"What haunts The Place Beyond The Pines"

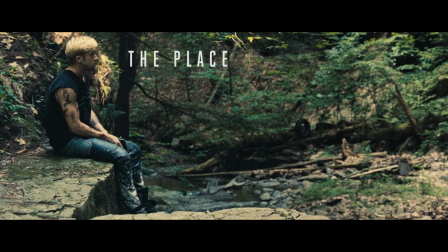(0:00) captured the mood. There's a nice bike. The bike's part of the family.
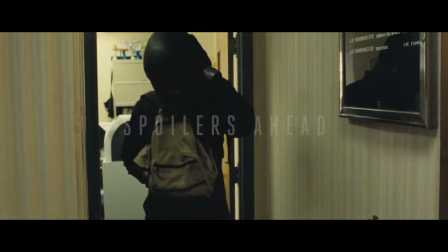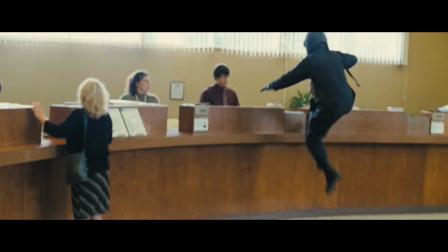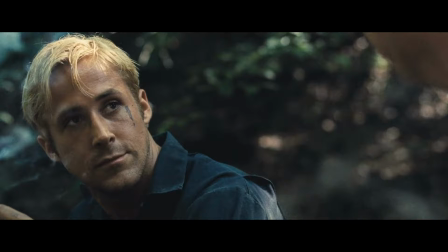(0:17)
The Place Beyond the Pines is one of the most criminally underrated movies I've seen.
I should be around him.
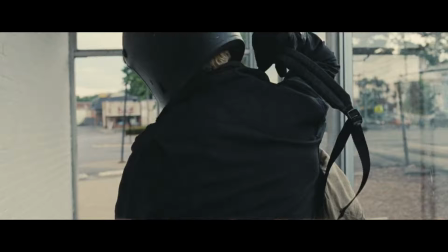(0:23) I wasn't around my dad. Look the fucking way I turned out.
It's a story about legacy, about what we pass on.
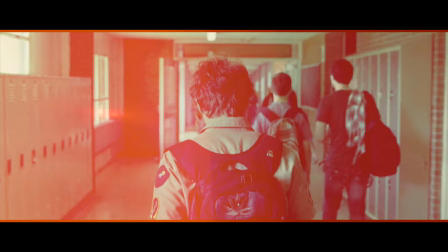(0:30)
The concept that we can make a choice, and then generations later, the repercussions of that choice are still affecting the ones we love.
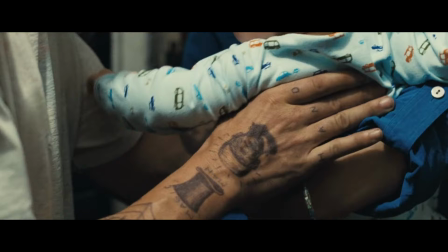(0:37)
It brings to life the inevitable passing of the torch that comes with parenthood in three separate acts,
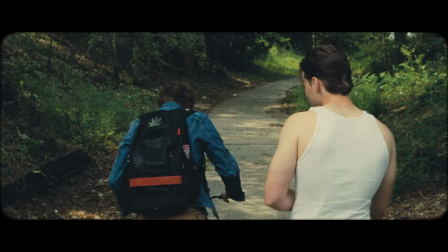(0:43)
distinct through their protagonists, but connected by the consequences of their events. The film's director, Derek Cianfrance, decided early on that the film should be told linearly. When I first sat down with my co-writer, Ben Coccio, we decided on chronology. We decided on to tell a movie in a linear fashion.
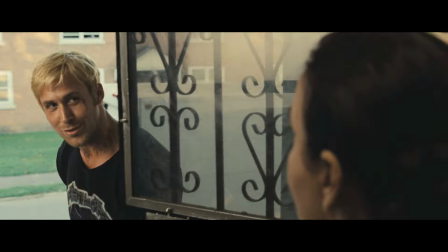(1:02)
I thought the bravest choice we could make with this film was to tell it in chronological order.
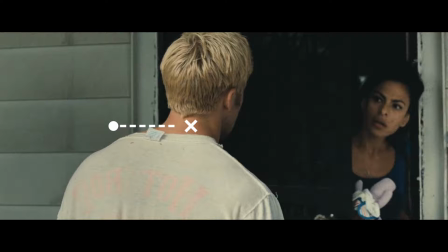(1:08)
Doing so means there are no intercuts, no flashbacks, no directorial shenanigans.
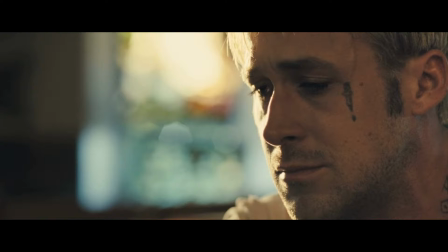(1:13)
The film is a direct pattern of causality from the previous event to the next.
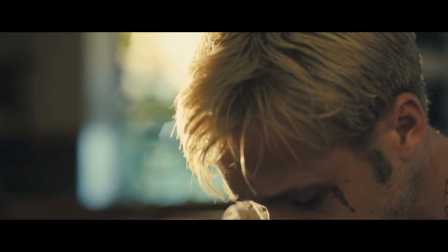(1:18) You know something, Luke? If you ride like lightning, you're gonna crash like thunder.
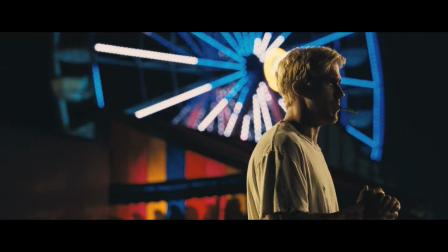(1:25)
So how can an abstract idea, an emotional connection,
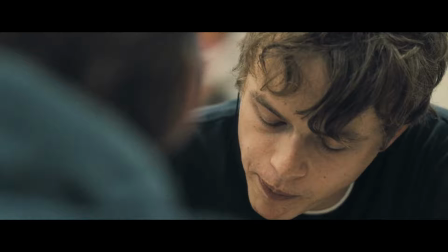(1:29)
be built between characters who remain almost entirely separate from each other for the film's 2.5 hours?
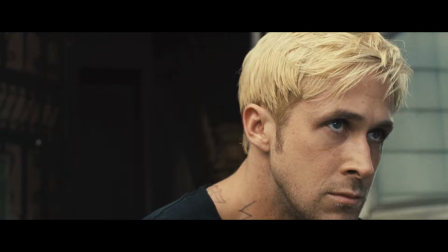(1:35)
And how can that connection be communicated with the audience if the two characters have little to no interaction on screen?
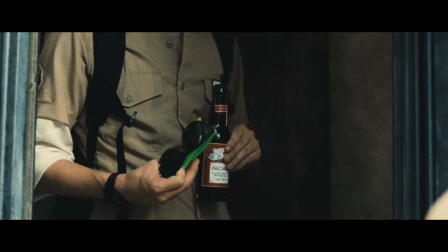(1:43)
Why does Luke feel hauntingly present in the third act of the film, despite being dead for 44 minutes?
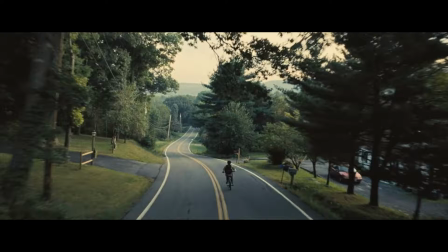(1:51)
Because Cianfrance does this.
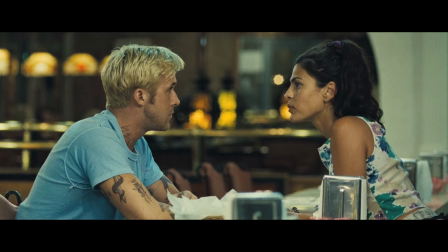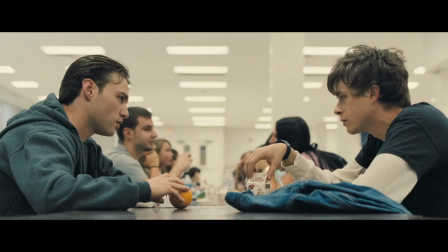(2:01)
What I'm calling visual ghosts are intentional similarities in characters and how they're presented that help communicate the film's theme of legacy.
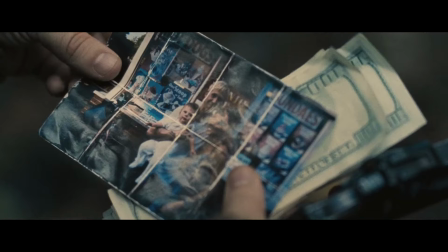(2:09)
It's a moving viewing experience, brought to life through recurring motifs and locations, which captures the ripples caused by the first act of the film.
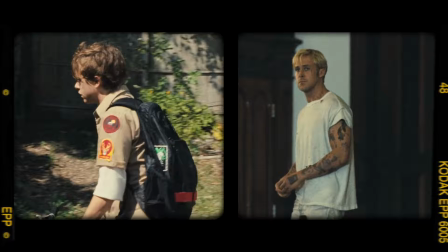(2:19)
These can be as simple as the patchwork of Jason's clothing echoing his father's tattoos,
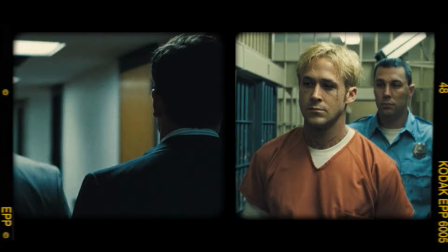(2:25)
and as complex as compositional choices when presenting separate scenes.
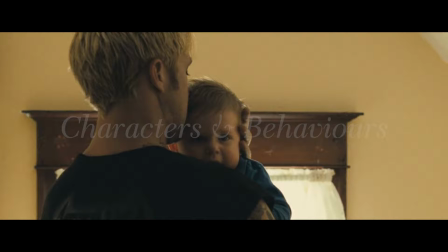(2:30)
Using this technique, Cianfrance connects Luke and his son through their characters and their behaviors, instead of their relationship.
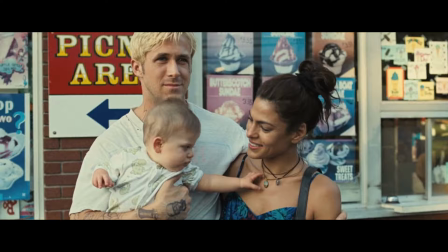(2:38) I want to take care of my son, that's my job. Let me do my job.
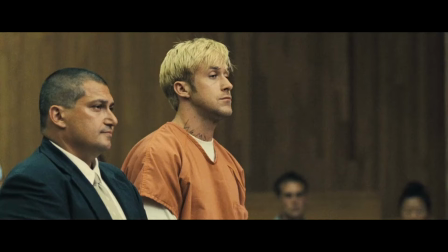(2:43) Okay, how are you going to take care of him?
He connects their flaws and their crimes.
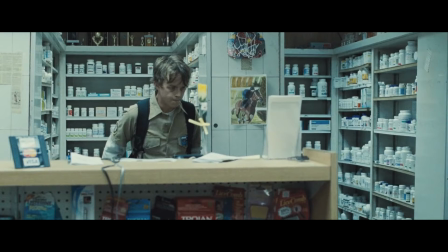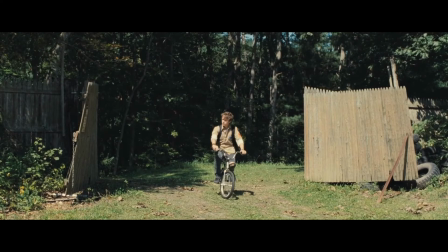(2:56)
He connects their love for riding and the escapism it provides.
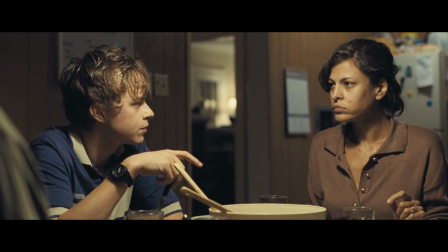(3:01)
And he connects their values and their insecurities, all of which help bring to life the abstract idea of legacy and fate.
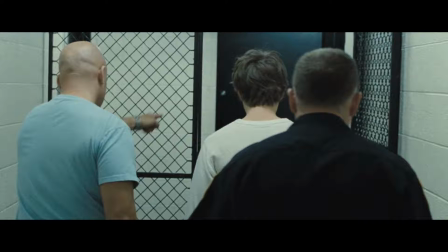(3:09) What?
Some of these links are overt, like the ones drawn between Luke's arrest and Jason's 15 years later.
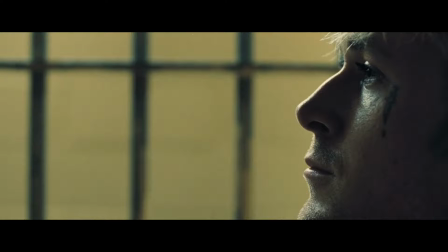(3:16)
The mirrored composition helps us to respond emotionally by comparing the downfall of both characters,
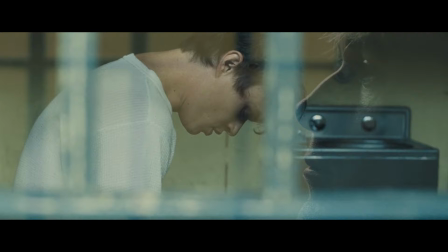(3:22)
but also communicates the idea that Jason is trapped behind the bars of his father's choices.
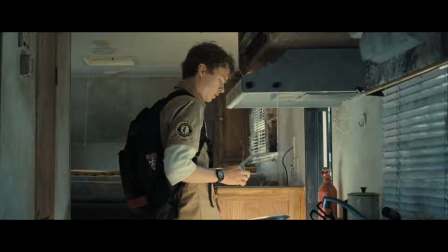(3:30)
Or here, where Jason visits the trailer where his father lived some 15 years ago.
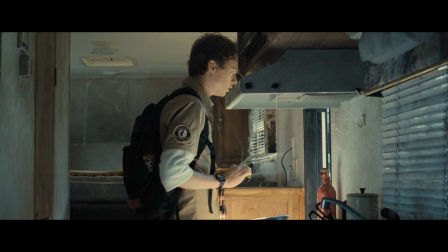(3:35)
The two scenes almost interact with each other, speaking volumes in their subtext.
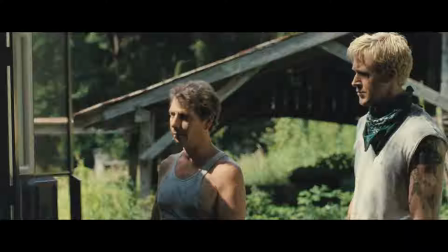(3:40)
The visual language transports us back, letting us in on an intimate connection between separate moments in time.
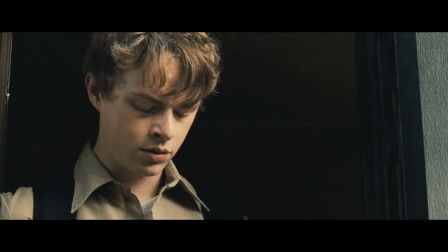(3:47)
You can almost feel Luke's presence, despite him being gone for 15 years and off-screen for over an hour.
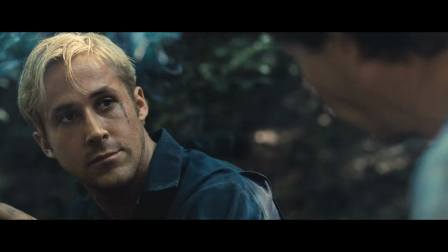(3:54) You are standing right where your dad used to stand, and we used to talk. He's a good guy, your dad.